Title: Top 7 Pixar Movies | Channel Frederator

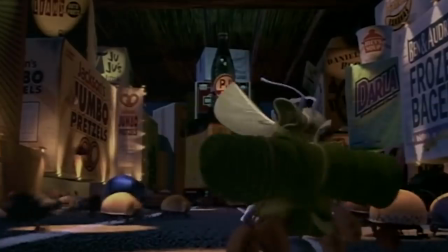0s
Top 7 Pixar There's no question that Pixar makes great movies.
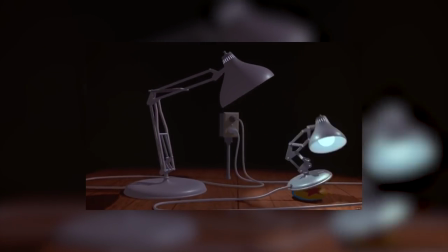5s
Ever since they first used the idea of computer-generated animation with Look So Jr. in 1986,
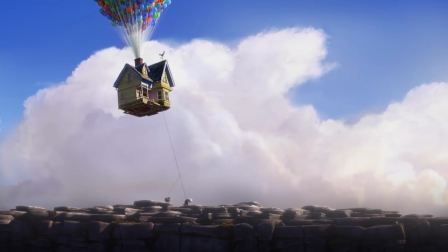10s
they've constantly blown us away with their capability for great storytelling and incredible animation.
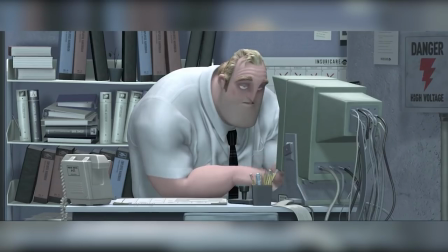15s
With a rather incredible average for how good their movies are, picking the seven best ones is going to be really difficult, but we're going to give it a shot anyway.
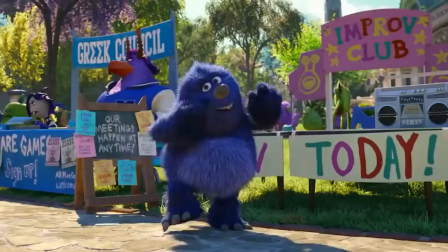23s
But we have one rule. One movie per franchise, and this'll become apparent why.
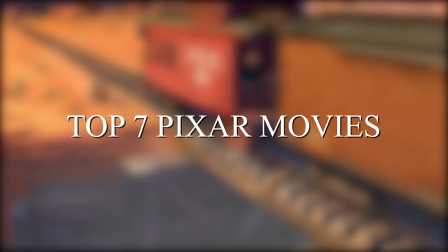28s
Now, housekeeping out of the way, I'm Adrian, and these are the top 7 best Pixar films ever made.
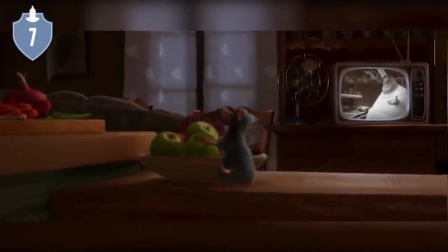35s
Number 7, Ratatouille. This one might surprise you because it's one of those Pixar films that didn't really stick around much.
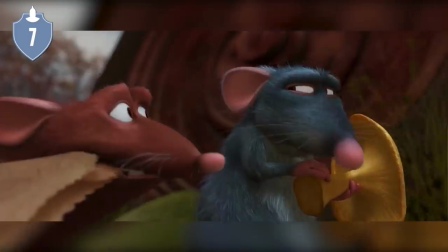42s
People liked it and saw it when it came out, but it didn't quite have the staying power that other Pixar movies did.
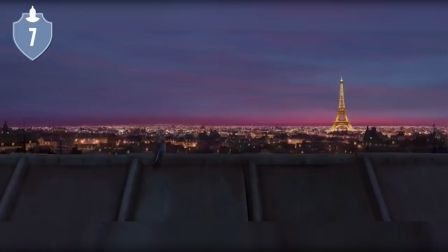47s
And that makes it quite underappreciated in my book. This is one of the most beautiful movies ever to come out of the studio.
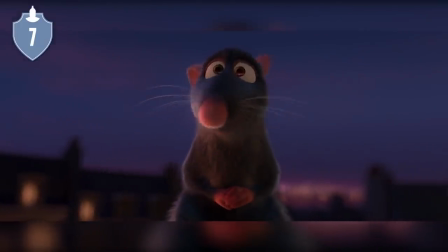53s
I'm pretty sure this is what people mean when they refer to Stanley Kubrick movies when they say every frame of painting, because it's gorgeous.
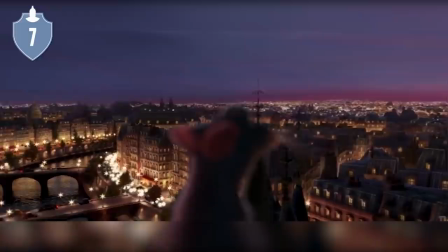60s
Paris is, of course, the city of light, and the way this movie uses light to bring the city to life is incredible.
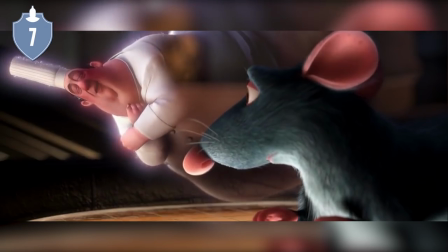65s
Remy is a fascinating choice for a main character, and the fact that the late chef Gusteau keeps popping up as a figment of his imagination is
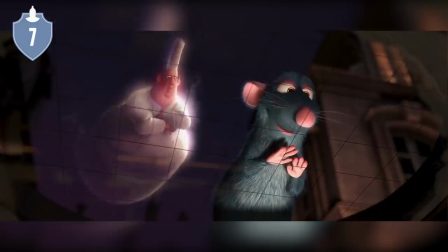73s
such a curious yet ingenious way of having Remy share his thoughts with the audience.
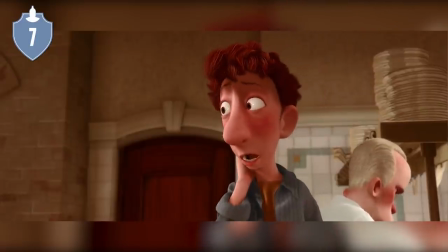78s
Linguini makes a perfect character for him to oppose, having a character struggling against the weight of expectations paired with a character who is told not to pursue his dreams.
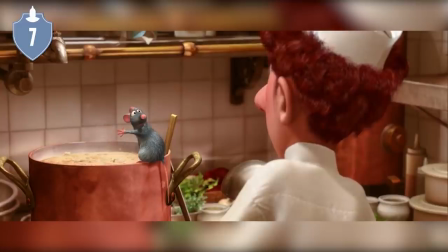86s
From a storytelling perspective, it's absolutely brilliant.
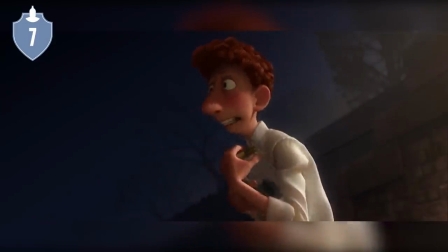89s
And of course, no discussion of this film's brilliance would be complete without mentioning Anton Ego, the Critic.
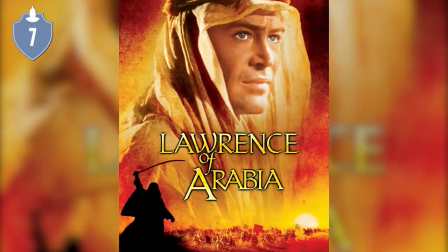95s
He's voiced by Peter O'Toole, most famous for his portrayal of Lawrence of Arabia, and this is one of his finest roles.
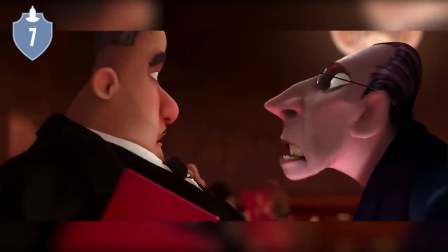101s
Even though he doesn't have a huge role here, it leaves such an impact, partly because of his acting, but mainly because of the writing.
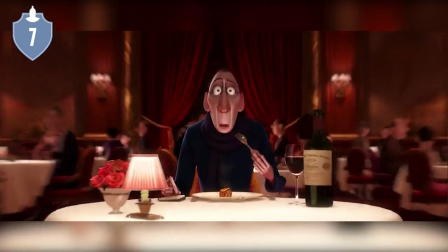108s
The final monologue in which he gives his review of the restaurant is absolutely spellbinding, and those two minutes alone make the entire movie worth it.
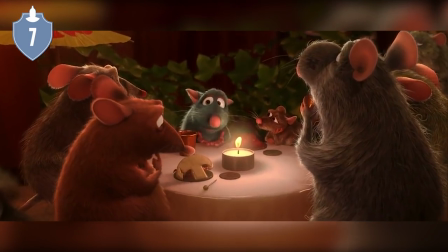116s
Ratatouille was written and directed by Brad Bird, and that little scene is definitely a contender for being the finest filmmaking he has ever done.
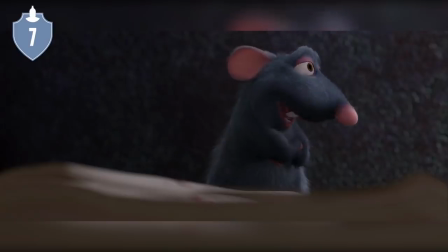123s
As I said, this movie is probably the closest thing Pixar has to an underappreciated gem, and it's definitely earned its spot on this list.
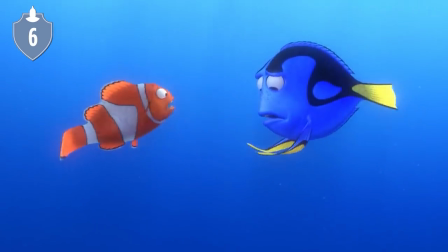131s
Number 6, Finding Nemo. Everybody knows and loves the story of the brave little clownfish crossing an ocean to find his kidnapped son.
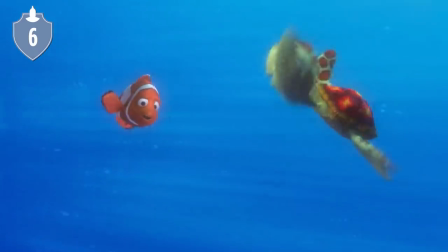138s
This is one of those movies that just has everything.
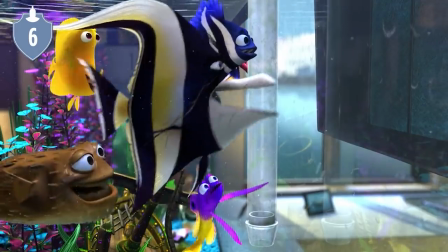140s
It has heart it has humor it has great animation a likable cast with only one exception You'll see farther up in this list This is one of Pixar's
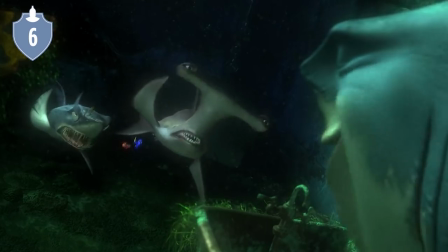149s
most quotable movies at some point basically anyone who's seen this will have quoted Dory or the Vegetarian Sharks or crush the the stone turtle the
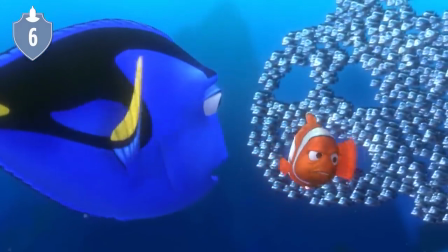157s
supporting cast is really what makes this movie so great They're all likable They're all memorable and when you pair that with a really strong central
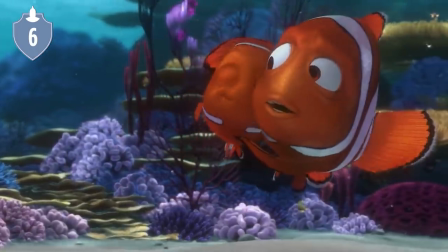164s
relationship between father and son What you end up with is a simply classic movie So this begs the reasonable question,
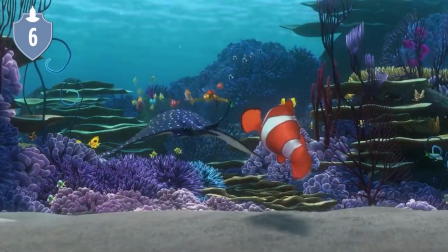171s
if it really is that good, why isn't it at the top of the list? That's largely down to scale.
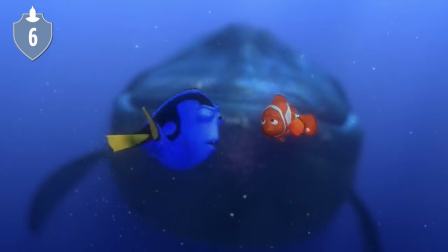176s
It's not a giant story, which isn't necessarily a bad thing, but neither is it intimate enough to make for a great small movie either.
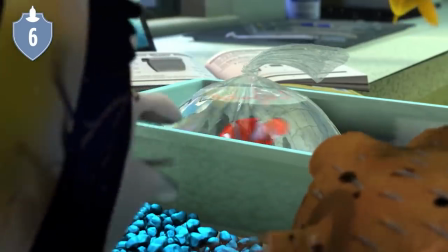183s
It falls a bit in between those two and that's what just keeps it from cracking the top five.
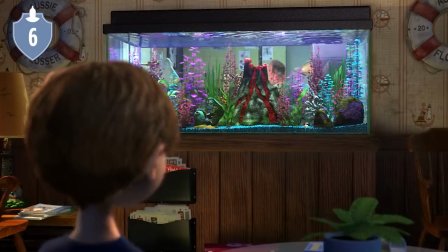188s
Still, it does what Pixar does best, making you laugh where it can and making you cry when it wants to.
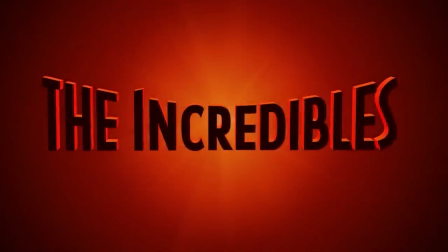194s
Number five, The Incredibles.
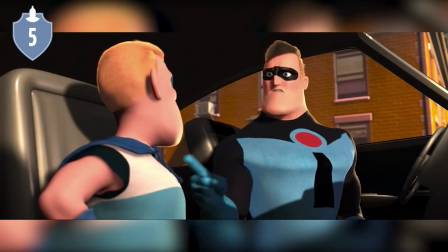196s
This is a movie that kind of goes under the radar for how influential it ended up being because this is the first 3D animated movie to feature a fully human cast.
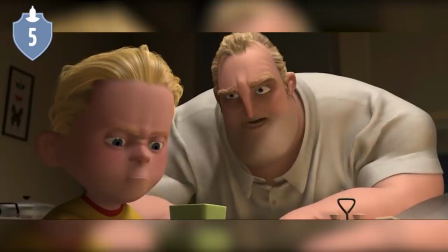205s
What's much more impressive than that is the fact that it finally managed to find its way out of the uncanny valley which earlier Pixar movies like Toy Story struggled with.
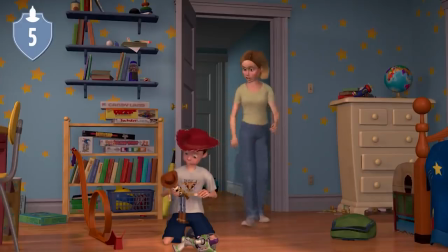213s
The human face has been a sticking point of 3D animation for years. Look at Andy.
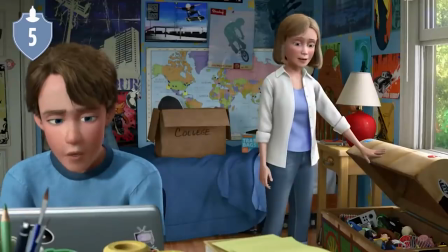218s
Oh my gosh, he's horrifying. And arguably still is, but The Incredibles gets it right.
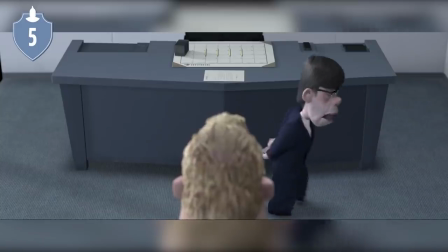223s
The faces are clearly cartoons, but they're expressive and never creepy.
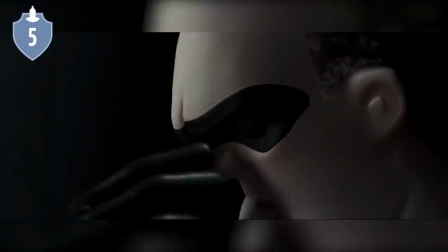227s
This just opened up a world of possibilities for storytelling, and Pixar took full advantage of that, eventually.
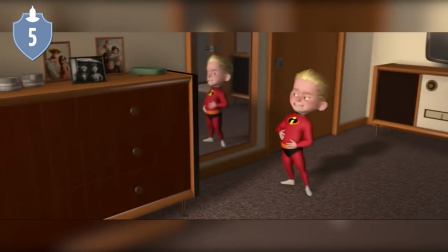234s
It's worth mentioning that this movie was also directed by Brad Bird, who just has a knack for character design,
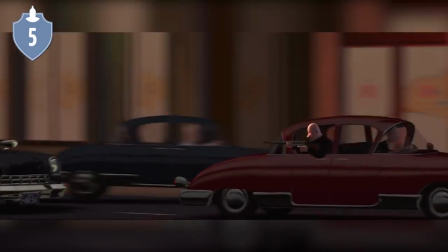239s
and he really manages to create a unique retro-futuristic aesthetic to give the movie a strangely timeless feeling,
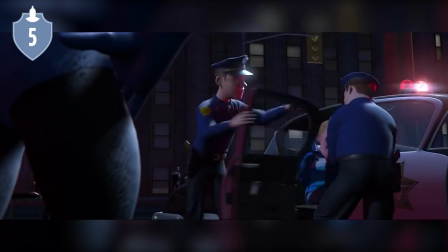245s
despite it ostensibly taking place in the 1960s.